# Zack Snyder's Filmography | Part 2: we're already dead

Secondly, at the beginning of the scene, Steven says that the zombies are still coming for them.
They're after us. They know we're still in here.
But Peter corrects him, saying that the zombies aren't after the survivors.
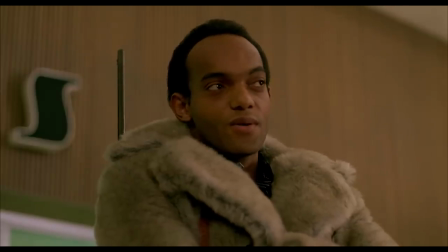[36:53] They're after the place. They don't know why, they just remember.
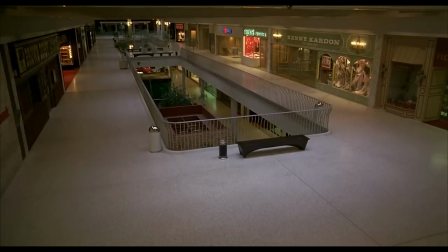[36:59] Remember that they want to be in here.
And under those lines, we get this shot of an empty mall. It's a clean, perfectly framed shot, as if it's an ad in a magazine. No dead bodies in sight.
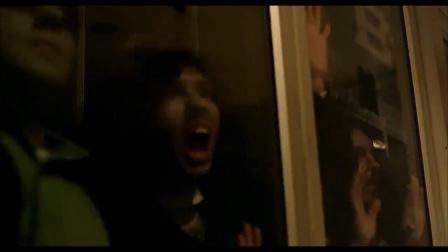[37:10]
This moment illustrates the zombifying effect of capitalism and consumerism. Snyder takes this line, sets it outside them all, and turns the logic around. Instead of, they're not coming for us, they're coming because capitalism rotted their brains, the explanation that Snyder gives is, Why are they coming here?
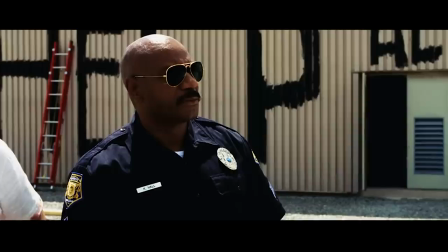[37:29] Memory maybe. Instinct. Maybe they're coming for us.
He ends on the idea that they are coming for us, suggesting that that is the answer. They want us. And this is just weird, but when Anna asks, why are they coming here, we don't get a shot of the mall.
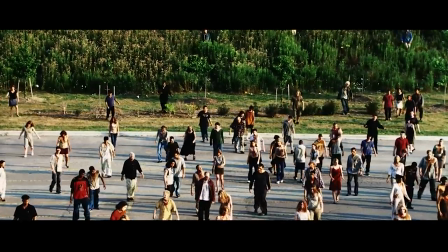[37:48]
We get a shot of a parking lot and some landscaping. They're going to a parking lot out of memory and instinct? I know Zack Snyder means the mall, but visually he's telling us they're coming to this parking lot. So it deflates the moment, and pretty much erases the cultural criticism from the original film.
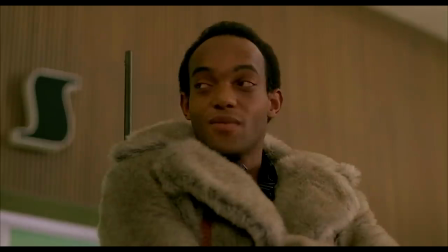[38:07]
But there's a third aspect to this scene, one that Snyder didn't just modify, but appears to have cut entirely.
What the hell are they? They're us, that's all.
To Romero, a zombie isn't just an undead horror. A zombie is someone who was once human. A zombie is a tragedy. Sure, it's cool to watch zombies' heads blow up, but what's horrifying is that that zombie could be you or me.
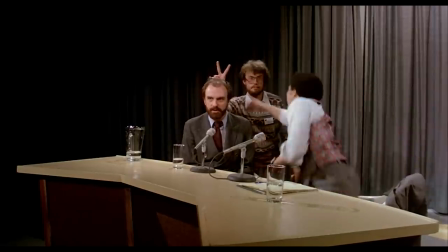[38:30]
And the movie has this fascinating tension throughout, played out on a local TV network,
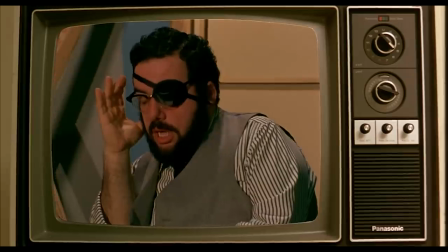[38:35]
about whether or not the zombies can be considered human, whether or not the zombie condition can be reversed.
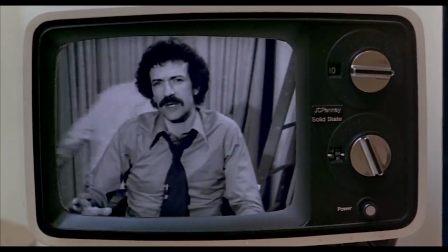[38:41]
One side wants to understand the epidemic and find a way to solve the problem. And the other side just simply wants to wipe them out.
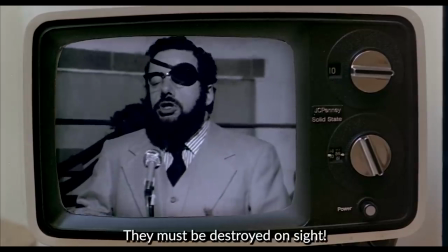[38:48] They must be destroyed on sight.
In Romero's zombie universe, zombies are a stand-in for fear, rather than the direct threat. The zombies are just a catalyst that leads us to enact violence on each other. We see this when one of the cops loses it in the intro and starts blowing away humans.
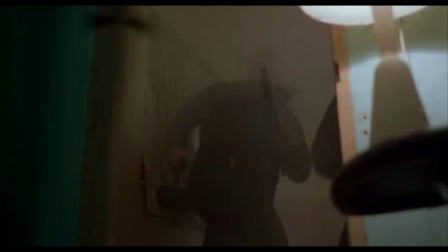[39:07]
The zombies are his excuse to execute innocent people. Just as cops use race riots as an excuse to kill throughout American history. Just as our current administration uses a virus as an excuse to kill vulnerable people through inaction.
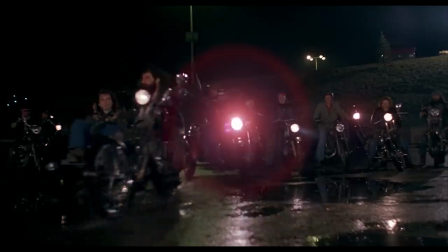[39:23]
But this idea of zombies being a catalyst is even more blatant when a biker gang appears to raid them all.
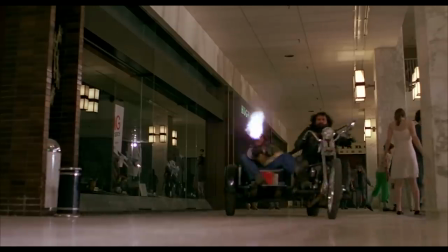[39:29]
The gang is far more dangerous than any of the zombies we've encountered so far. Oh look, a Republican.
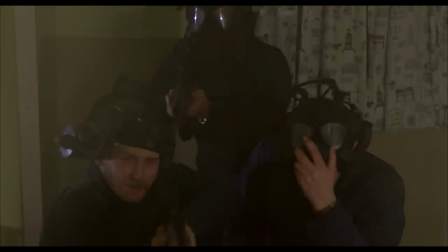[39:34]
By having the cops raid a housing complex in the first act of the film, and a biker gang raid them all in the end of the film,
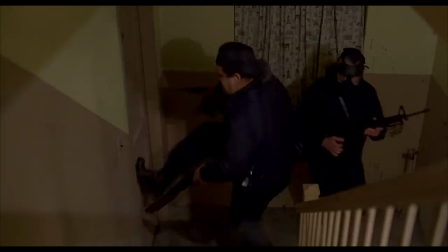[39:41]
Romero is drawing a direct comparison between these violent aggressors and these violent aggressors. Romero explores this idea that some people just want to kill,
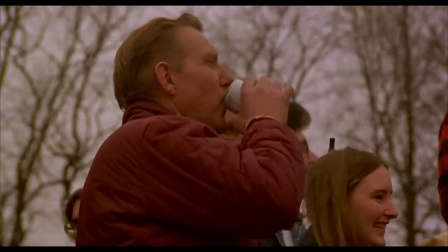[39:51]
and illustrates that people who are inclined to use violence to control others will exploit a catastrophe to justify their violence. Snyder seems to take the opposite approach, that killing is cool and fun and manly. that human relations are hollow, that human life is worthless, because we're all dead. So we've seen how Zack Snyder's directorial debut takes the original 1978 film and strips away its radical anti-capitalist messaging and replaces it with regressive rhetoric.
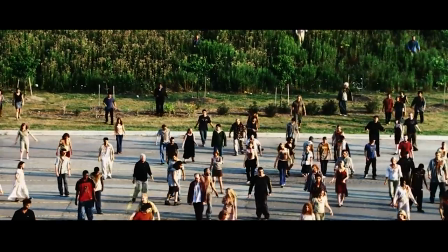[40:22]
And this seems to be a pattern in his larger filmography. From Dawn of the Dead to Watchmen to Superman,
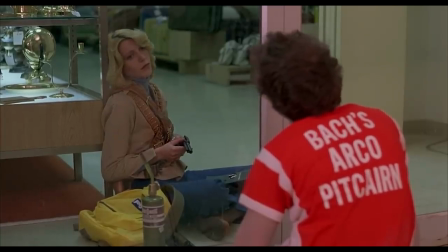[40:29]
Snyder has a tendency to snatch up intellectual properties that have a strong, long, progressive message and recalled them as hardline conservative propaganda.
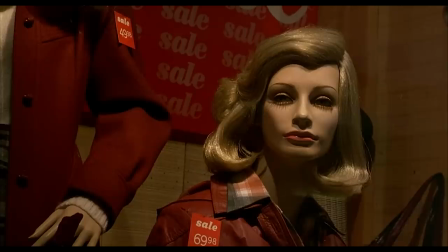[40:37]
Dawn of the Dead goes from being a critique of consumer culture to a brutal allegory for the Christian apocalypse.
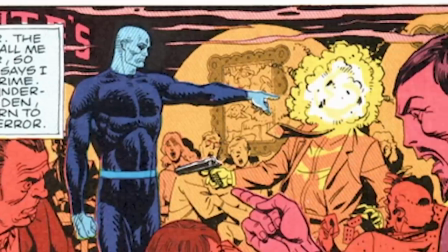[40:44]
Watchmen goes from being a postmodern analysis of hero worship to a celebration of vigilante justice.